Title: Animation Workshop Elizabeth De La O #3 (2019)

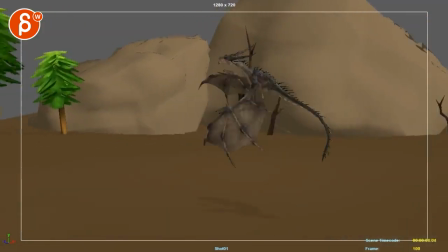400s
also visually
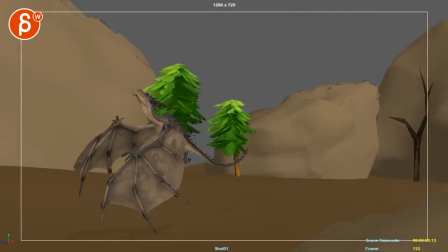402s
I feel like there's a up stop up move and
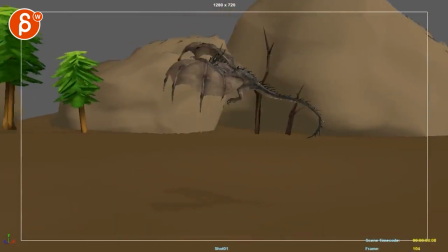410s
what's weird now is and then it's been a while I have to look at the previous shot this
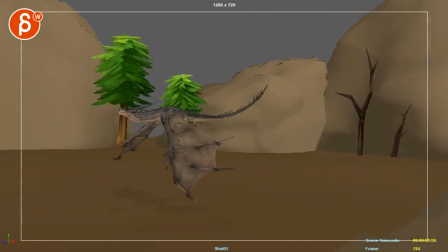417s
is weird because you're having a flap but by now ish it
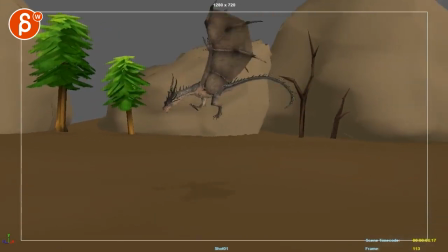422s
will bring up the dragon so I will through here bring up
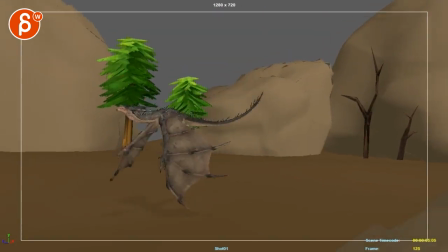427s
the neck so the neck really pulls up and leads and then that flap brings up the dragon and right now it feels like flap nothing happens and then magically
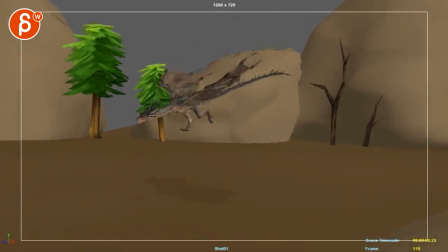438s
the dragon floats up if that makes sense it's a it's a bit mistimed with the wings so you can also just wait with the
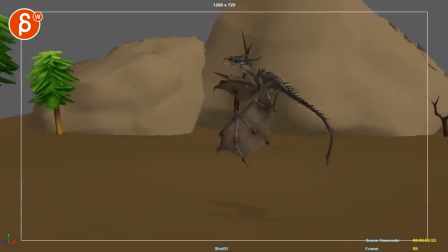445s
wings keep them you have already up move i mean you can go up and then re-stabilize and then
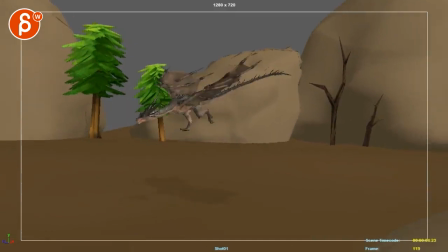455s
flap here flap the flap would have to happen through here that's part that part is just a bit too funky
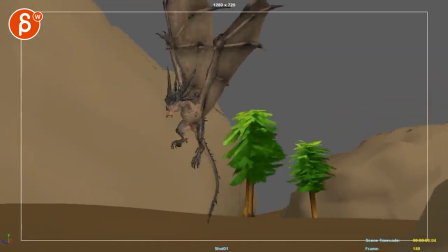464s
that feels a bit better right there but
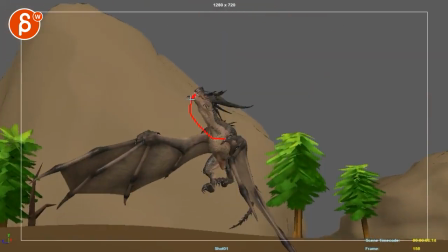470s
once you get to this this feels like it's lingering too long on
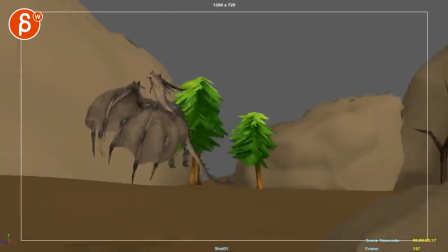474s
that head up with that such a look up here it's like like
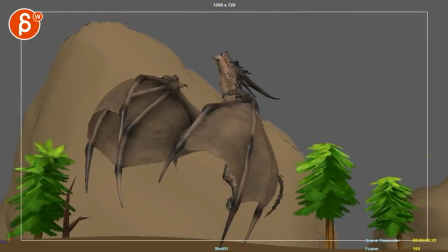480s
it's really trying to get up there and it gets a bit slow and floaty I would just do a bit
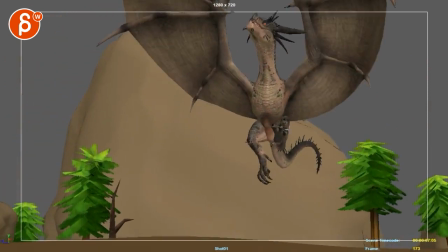484s
of a and then relax that head again so here it would have a bit more of a look down already kind of looking where
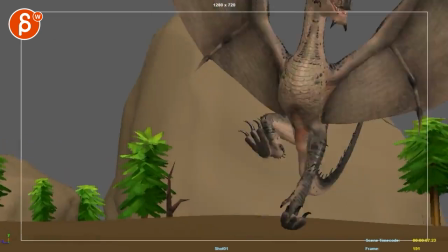493s
it's landing and then you can have that look over here and then on that impact I would swing around that head a bit
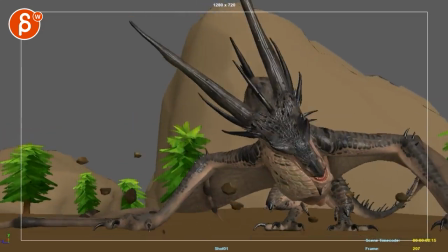504s
faster right now there's I mean if you want to keep that head so that you have that big roar through here i would just make sure that on
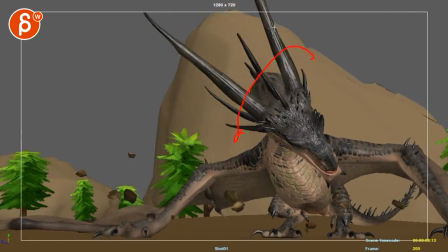511s
on that impact the head would twist over towards us those horns would go down a bit a little bit of a rotation down so this you feel more of an impact in the neck and the head on this and then that or you do
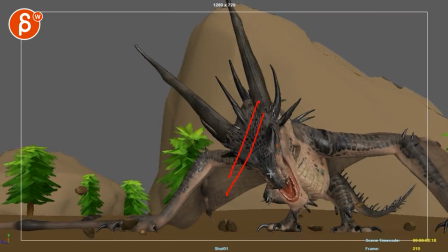525s
and on this the head is already here so that instead of pointing this way it's pointing this way and then you just have
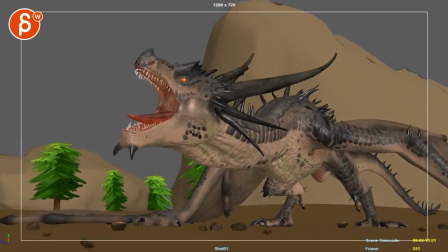533s
that but if you want that energy then all you would do is where's
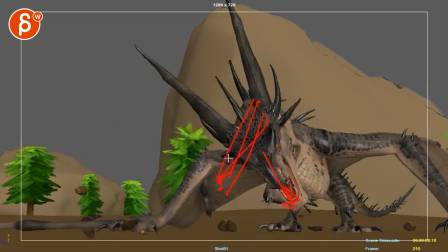539s
my drawing it's already here and you want the same
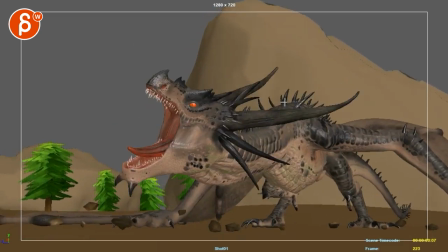543s
amount of movement you go then you would end up just having the neck higher and
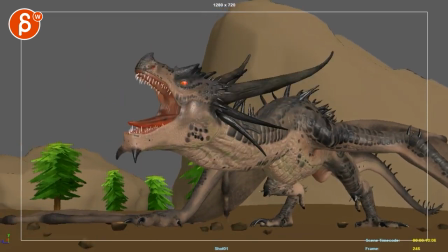548s
the neck here so if that's your you know if that's your framing here just
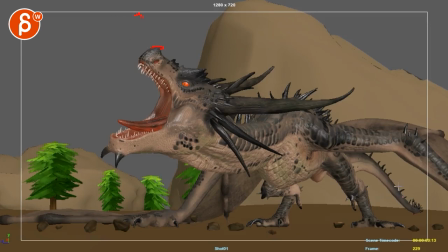553s
imagine that this part is actually here you could really push this which would also give us maybe a nicer look up or you know a shape and then that might even uh separate the horn again so that it's not so overlapping through here that
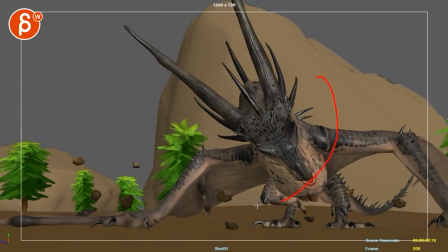572s
makes sense just to recap so on on that impact it would move that head over faster so that instead of pointing this way the head is looking
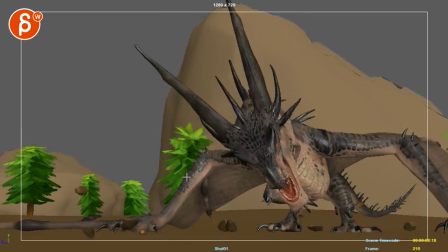580s
this way horns are here but if that's what you do then from here to here there's not that much of a move for roar so then
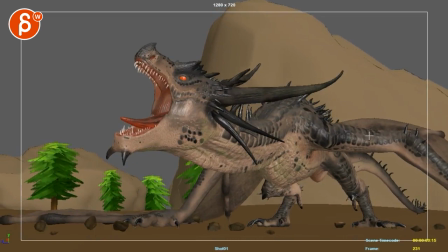588s
in order to go further you bring up the head higher which might be good so you don't have that those dips that line here so it's a bit more of a just a bit of a nicer line of action to imagine it might be even here right and then you got a bit
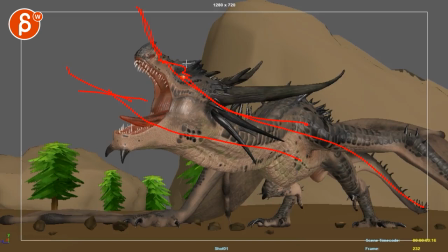606s
of a nicer flow and then because of that the horn will be higher it might still
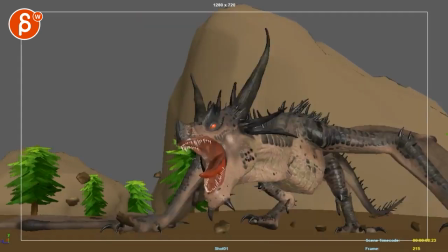611s
intersect with this but worst case you just go and
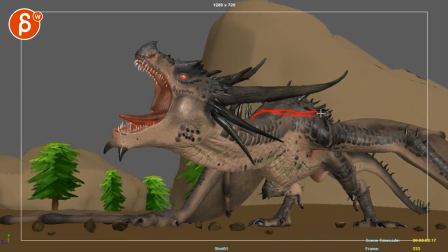617s
on this you bring down the chest a bit and the butt so that's just an overall flowy nicer move with the separated uh horn if that makes
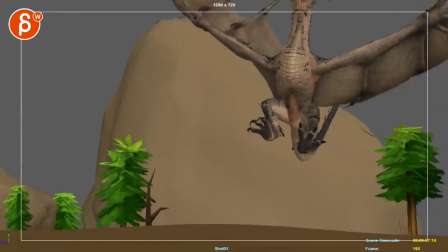627s
sense i think overall it's definitely very cool
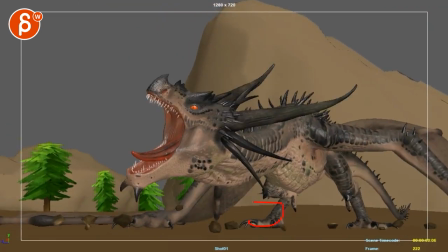634s
that's cool the steps are neat cool there too impacts cool it's little things here and there